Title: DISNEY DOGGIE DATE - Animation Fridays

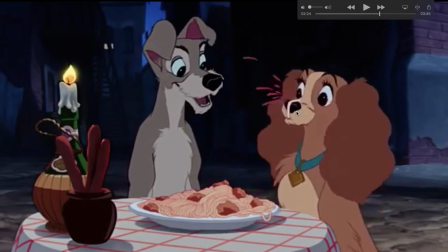251s
You want to keep it simple, you want to keep it subtle, but you do at times can get away with it where you do get a little bit of exaggeration just to show a little comedy in the moment,
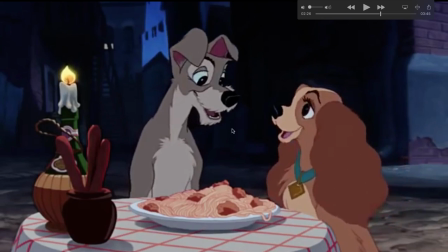260s
or just a little bit of flourishness. So exaggeration can still exist in a very subtle scene, but you have to use it very sparingly.
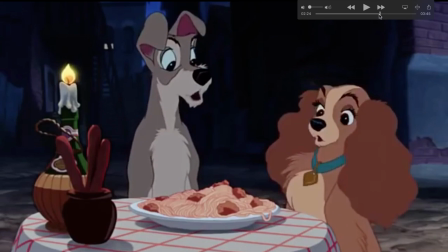267s
Other fun examples that we can look in this are things like arcs and overlap and overshooting.
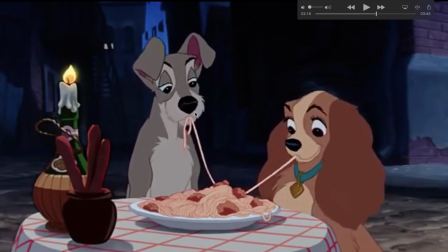272s
So again, they're kind of self-explanatory, and what you can mostly do in any sort of characters, you can follow the nose. You follow the nose and you'll figure out where the arcs are, especially in scenes like this. You can kind of see them curve over it.
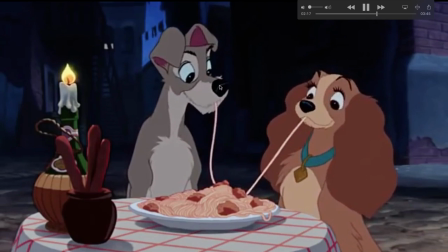284s
With that motion right there, it wasn't so much left and right. We can back it up.
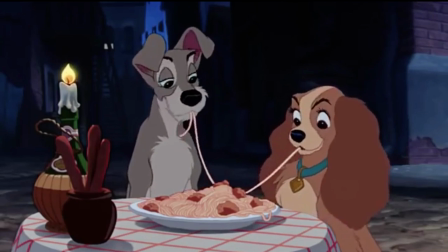288s
If we pause it, it stays down, it goes up a little bit, then it heads back down, and it curves up into that arc.
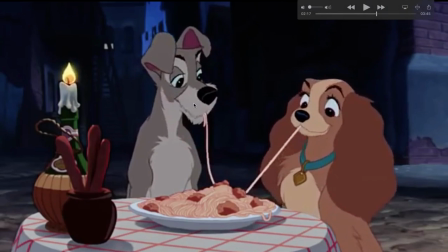296s
Got that arc right there. It actually goes back down a little bit right there if you look at it. And that's mostly with the chewing, but overall, you got that little subtle arc right there. And then with her,
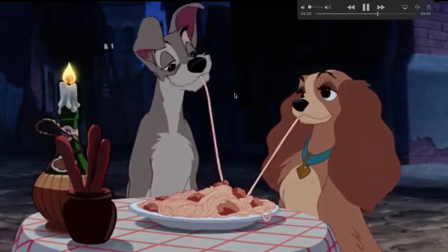306s
everything's a little bit more straightened. And then especially right there, we can definitely look at that. A little bit of a head shake, but watch the nose. Got that little curved arc right up there. And then it comes back down. And right here, we also got an anticipation.
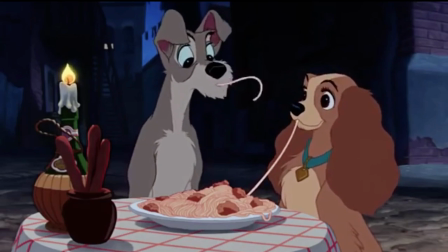323s
Goes down, bring it back up. We get a little bit of an overshoot. As he's slurping, the head's going up.
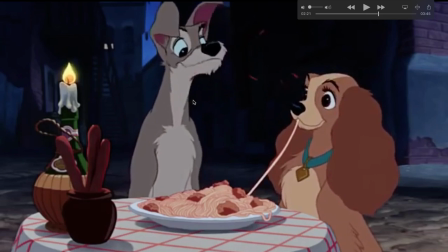329s
It hits the top, and then we get that fast reaction up there. We get that little bit of an overshoot. You want to be careful with this because you don't want to make it look like it's hitting the ceiling. It kind of has that a little bit right there, but again, not too much.
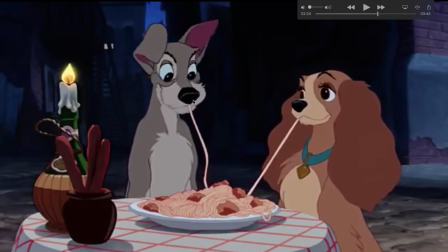343s
You also have overlap with the ears. Follow it as he kind of shakes his head and then starts eating. If we watch that, flaps up a bit when he kind of flicks his head. He flicks his head up first, and as it's going down, the ear is still going up at the end. And then it hangs there as he's looking down, even all the way down there, and then it finally catches up.
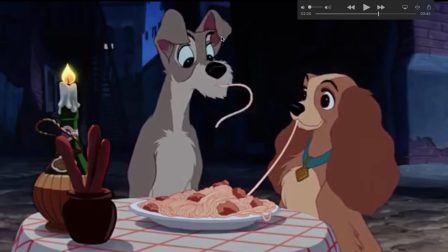362s
Even during the reaction, look at that. It's like a little flap right there.
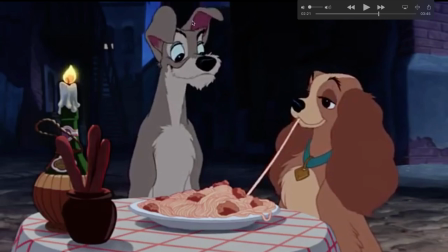366s
And it's only on the one ear, so we get kind of this asymmetrical character design, which in a way plays into appeal again a little bit. It all goes back and forth into each other. And overall with the whole scene, the timing and that all kind of goes, it stays at that level pretty much.
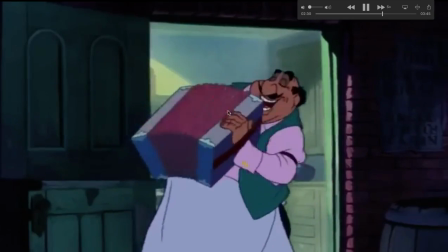382s
And then if we go later into the scene, especially when it plays the music, it kind of keeps this little motif,
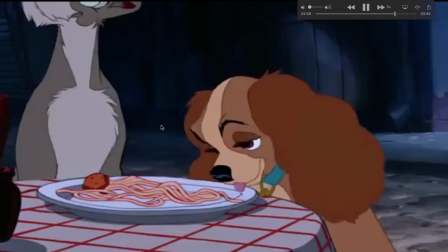387s
a little chewing, simple small arcs playing, and then of course we get to the big moment.
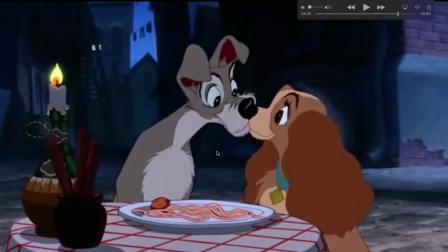393s
And this also is a little bit of an exaggeration right there. But again, this is your big moment. You want this to be big. And this is the most appealing thing in the world. And I can back this up for you again.
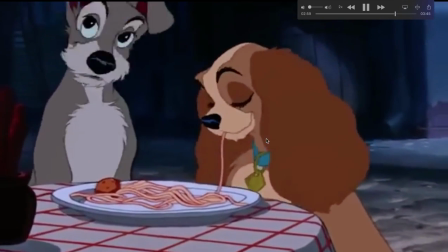403s
There we go. And this is also a little bit of an acting note right here.
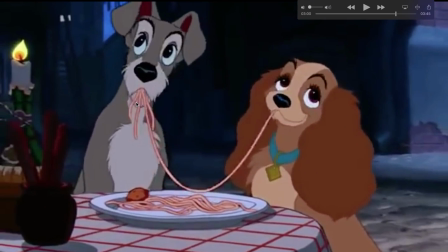409s
It also goes into a bit of a staging, similar to the last sequence, and kind of similar to what we talked about with Beauty and the Beast, where she was holding the reins of the horse,
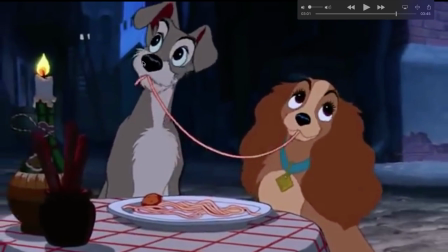418s
and you have this connection. You have the two characters connected. You can see the ears, you can see the mouth shapes, the neck, the shoulders, the arms, the hair, this connection.
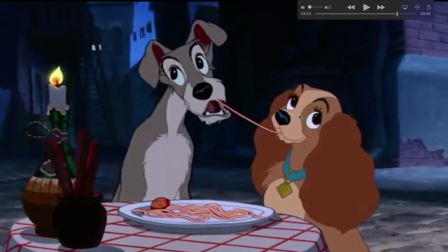427s
And then even when they're coming closer, their head's still turned away. She has this kind of wonderment where she's watching the band around her play. He's kind of having this more objective where he's paying attention to what he's doing, but he's kind of in the moment.
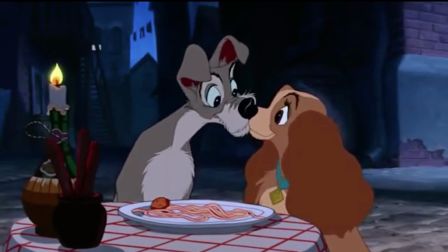439s
And then we get that shock moment. And this completely reads appeal. This is why I love the sequence so much, is that it just has so much wonder and appeal into it.
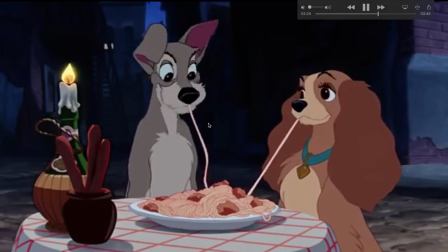449s
And the music's fantastic, the staging is fantastic, and the animation, although subtle, is extremely effective.
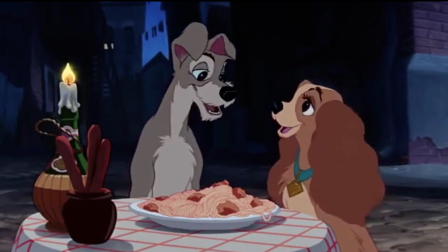455s
And you get dived and sucked into the moment of why the scene's so appealing, and you completely believe what the characters are going through.
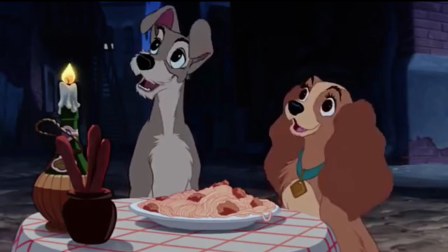461s
Again, so mostly the scene goes into timing and appeal, but you can see how effective they are, even though at times they kind of seem more like the fundamental principles, like timing and spacing. That's kind of at the start what you think about. And then appeal, obviously, you want to make sure you have appealing characters, but sometimes appeal can be put on the back burner, but it can make or break a scene.
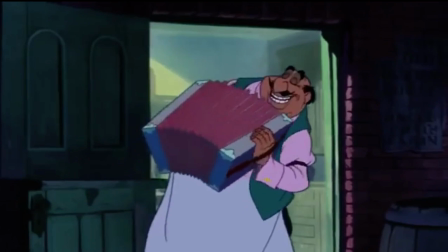481s
So, again, those are some kind of basic overviews of some of the principles and scenes like this.
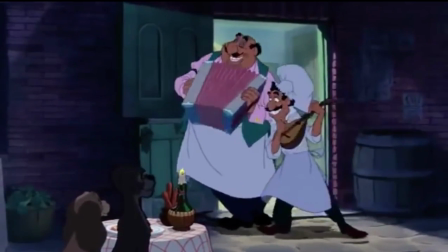486s
I hope you guys enjoyed it. Feel free to like, comment, subscribe if you want more content, or better content, as I always say.
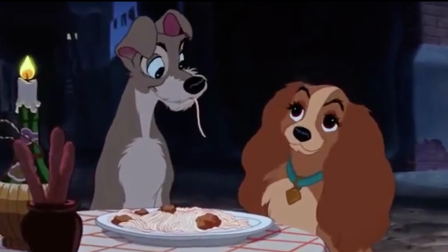492s
But again, thank you guys so much for watching. I hope you guys enjoyed it, and I'll see you guys next time.
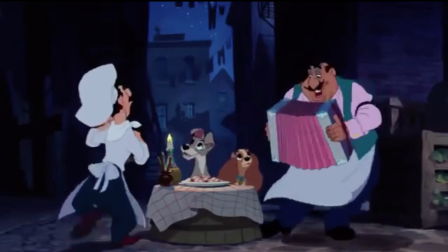498s
Bye!